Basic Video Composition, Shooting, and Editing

It feels weird if when you frame the person up on those verticals, and by the way, the outside eye, depending on which direction I'm looking, the outside eye should end up on the cross hatch that's either here or that's, sorry, this is a little tricky for me because it's mirror image, that's there, okay? So let's say that I'm going to frame myself up for an interview and I turn this to put myself in the right position. I think I turned a little bit too much, okay? Now, you'll see
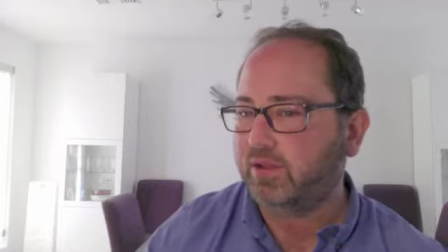8:51 that if I look like this, I'm basically framed, I'm still adjusting,
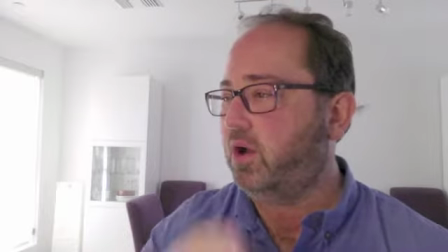8:57 so that I am on the vertical of this side and my outside eye is
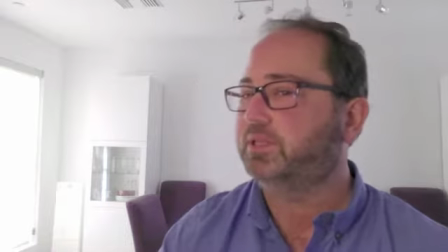9:04 approximately where the crosshatch is.
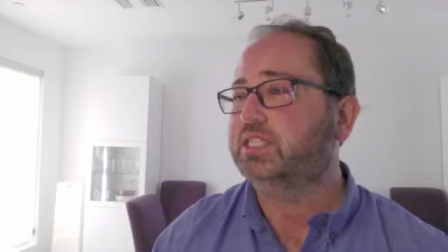9:07 Don't get too fussy about actual dead on, but to the best that you can do. Now, what you will notice is that this is a shot that you've probably seen before. It's a very common shot used in news, and it feels right because of 2 concepts.
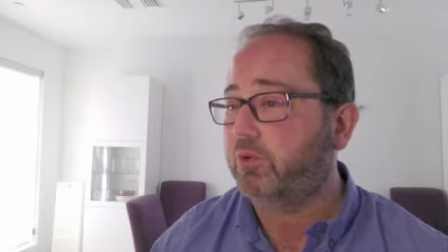9:26 One is what we call headroom, meaning there's just a little bit of space at the top here.
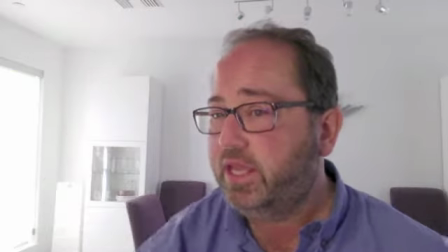9:31 If instead, I'm going to lower my stool,
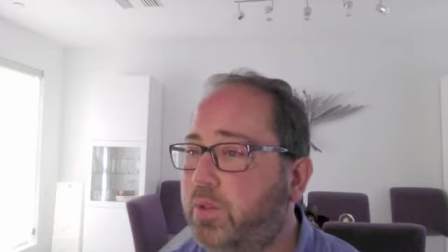9:35 you frame it and I'm too low, you see how even if I'm over here on the proper vertical,
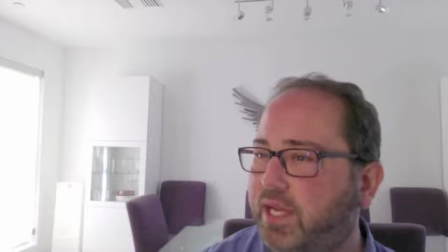9:42 it doesn't feel right because there's so much room above my head. A good rule of thumb, we just need to see that a good rule of thumb for rookies. Again, there will be times that you'll reach the point where you are in a position to break the rules. But a good rule of thumb is that there just needs to be some daylight at the top of my head.
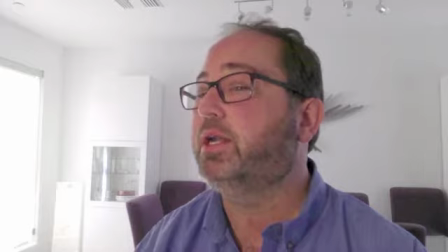10:05 Not too terribly much, but also don't cut off the top of my head as you're doing the framing.
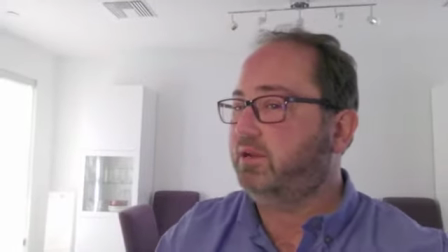10:12 Okay, so set it up so there's just a little bit of. Again, I'm trying to put myself on the third mark, and it's mirror image.
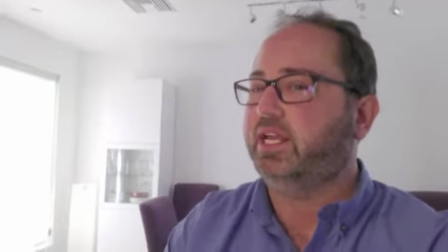10:20 There's a little bit of daylight at the top, but there doesn't have to be tons.
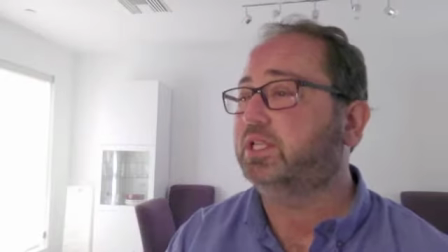10:25 Okay, so that's headroom. You want to be sure there's a little bit of daylight, not a whole bunch, and not cutting off part of my head.
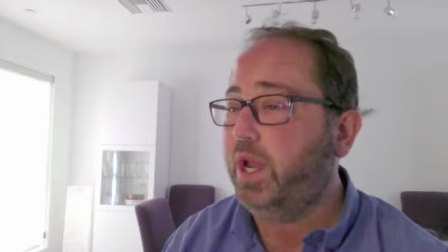10:34 Second is what we call nose room, and what that means is when you're deciding which of the two crosshatches you're going to put my
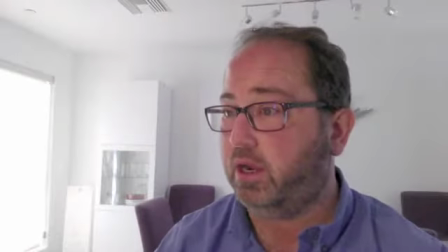10:44 eye on,
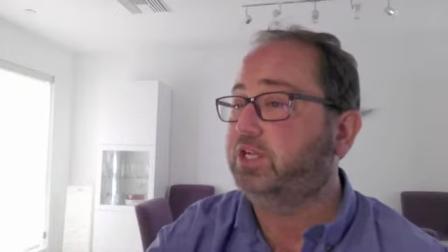10:45 it should be the one that means that there is more room in front of my nose than there is behind my head. Okay, and we call that nose room. Why? Because if I reframe this such that I'm set up over here,
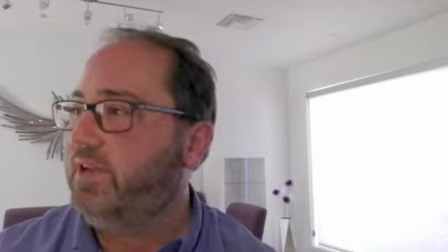11:04 but I'm still looking the other direction, you see how it feels like I'm kind of bumping my head against the side over here.
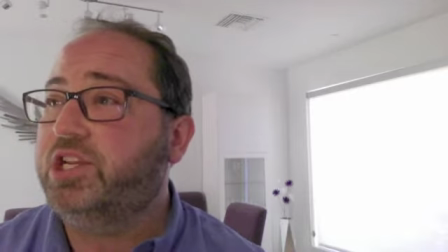11:11 Okay, this is a poorly framed shot. The interviewee should have the more space in front of their nose.
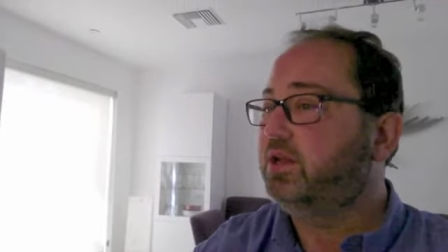11:24 I'm trying to just adjust it here a little bit. In front of their nose than behind it.
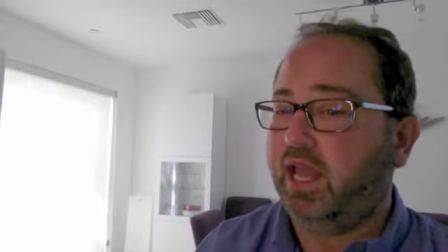11:30 Okay, so this is approximately a properly framed interview shot. Now this is a little on the tight side. This might be where you would go if it was an interview that was some emotion.
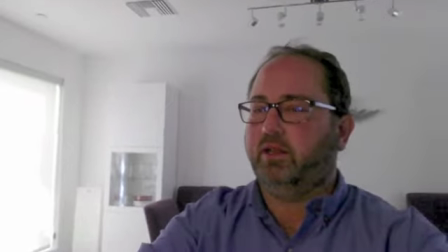11:44 You might go a little bit further away if it's,
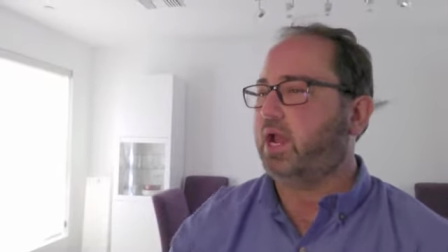11:49 like you're just interviewing the director of Parks and Rec about a new swing set that's going in or something like that. But I wouldn't go much wider than this without a good reason. Now, one thing about beginners tend to shoot everything wide because they think they need to show everything. You're actually much more effective when you shoot tight shots.